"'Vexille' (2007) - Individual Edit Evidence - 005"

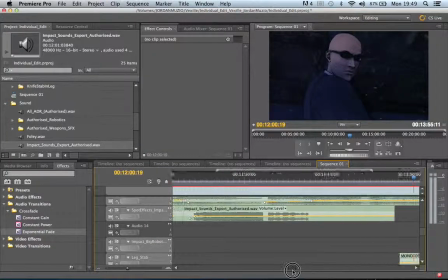1246s
Oh, I don't need that bit. Okay, so I've got that back, wherever that went before, not sure. And now I can actually add in
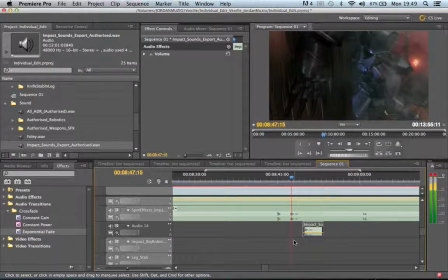when that hits the floor.
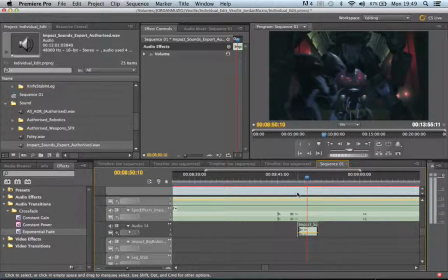There we go. Let's heighten that a little bit.
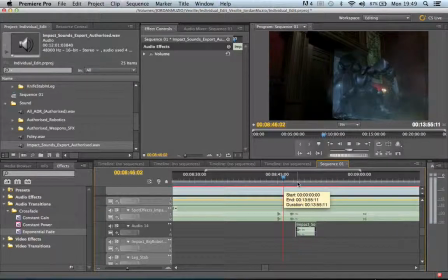1300s
Switch that again. There we go.
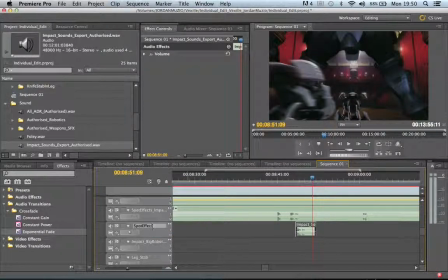1310s
Rename spot effect. Door hitting floor. That's better.
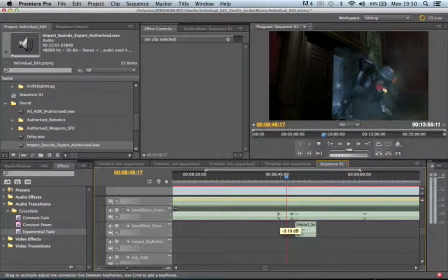1331s
Just lower that a little bit. Peaks.
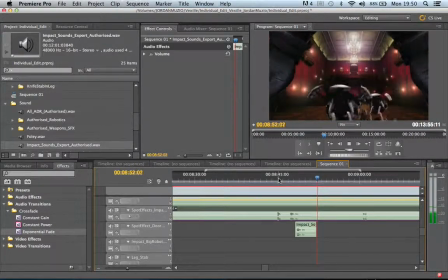That's okay.
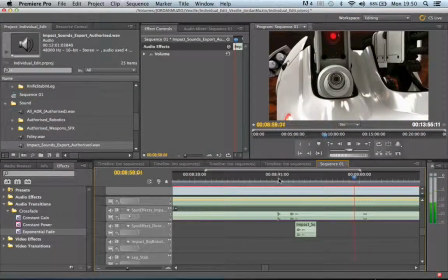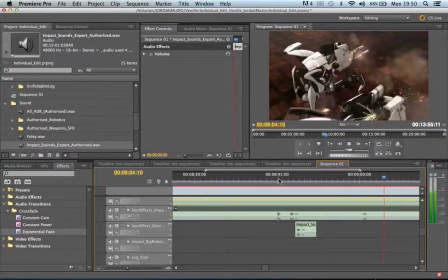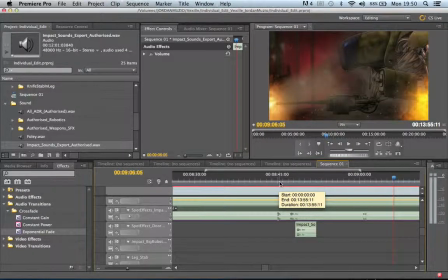1357s
Just save that.
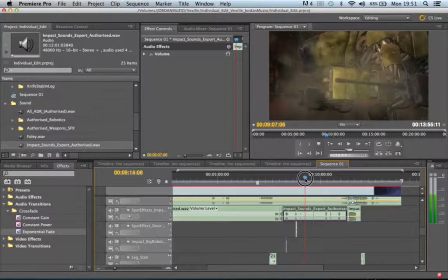Also added in that, and that.
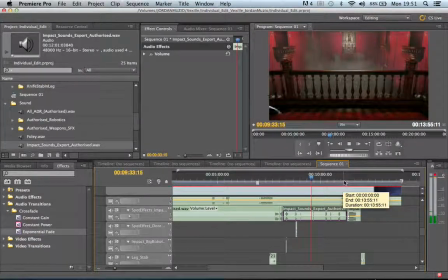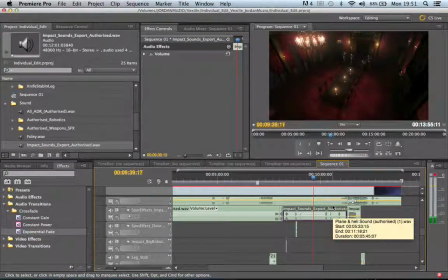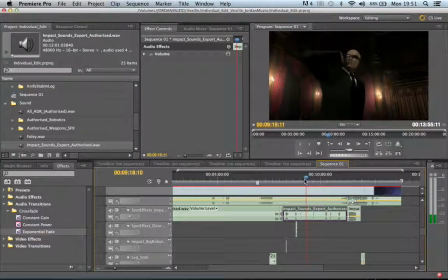1383s
That's a bit loud.
Sword?
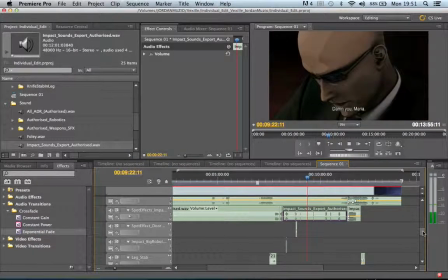1390s Damn you, Maria.
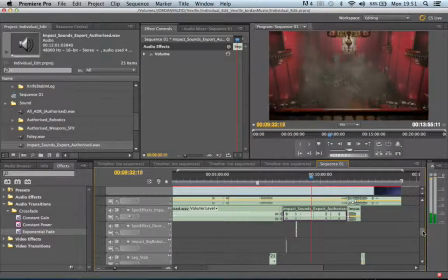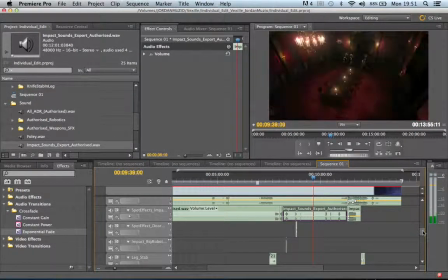That's fine.
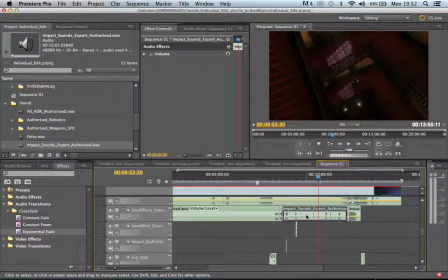1422s
I've put up some, I've put a little ambient noise in there, just build things up,
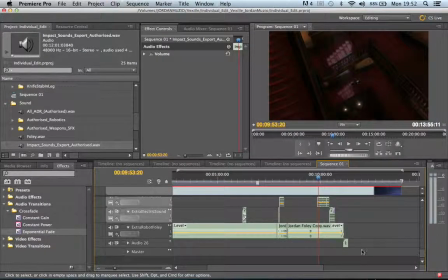1430s
which is just here, just there. Just kind of breaks up the footsteps a little bit, which is why I've put it in. I didn't really like it.
Get
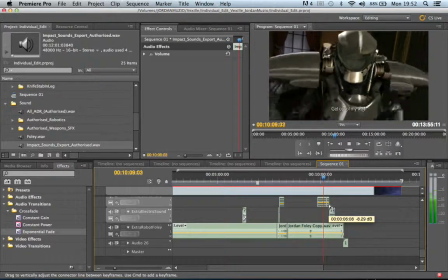1449s out of my way!
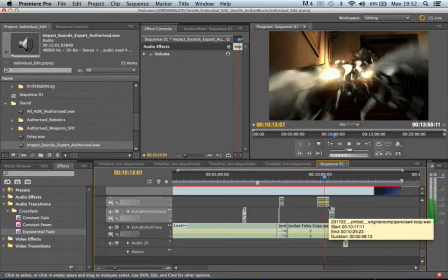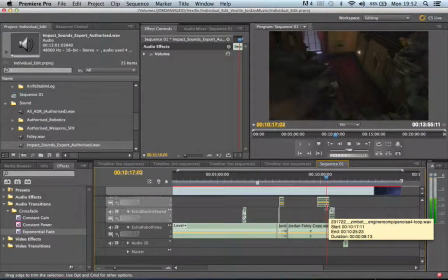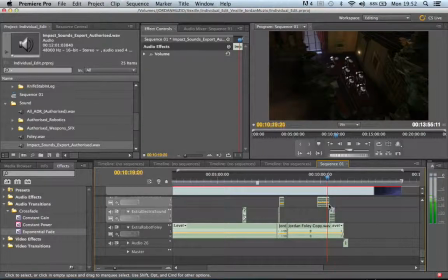1460s
Still underneath it. And then ringing noise for the bomb.
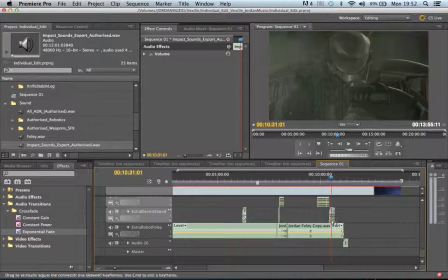1470s
And while this is happening, I think I'll just lower that a little bit more, I think.
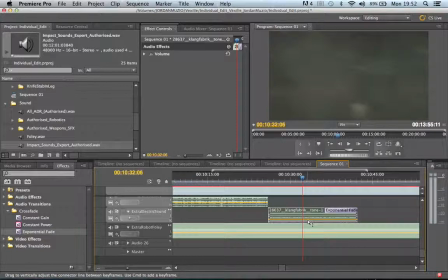1479s
Oh, can't even hear it now.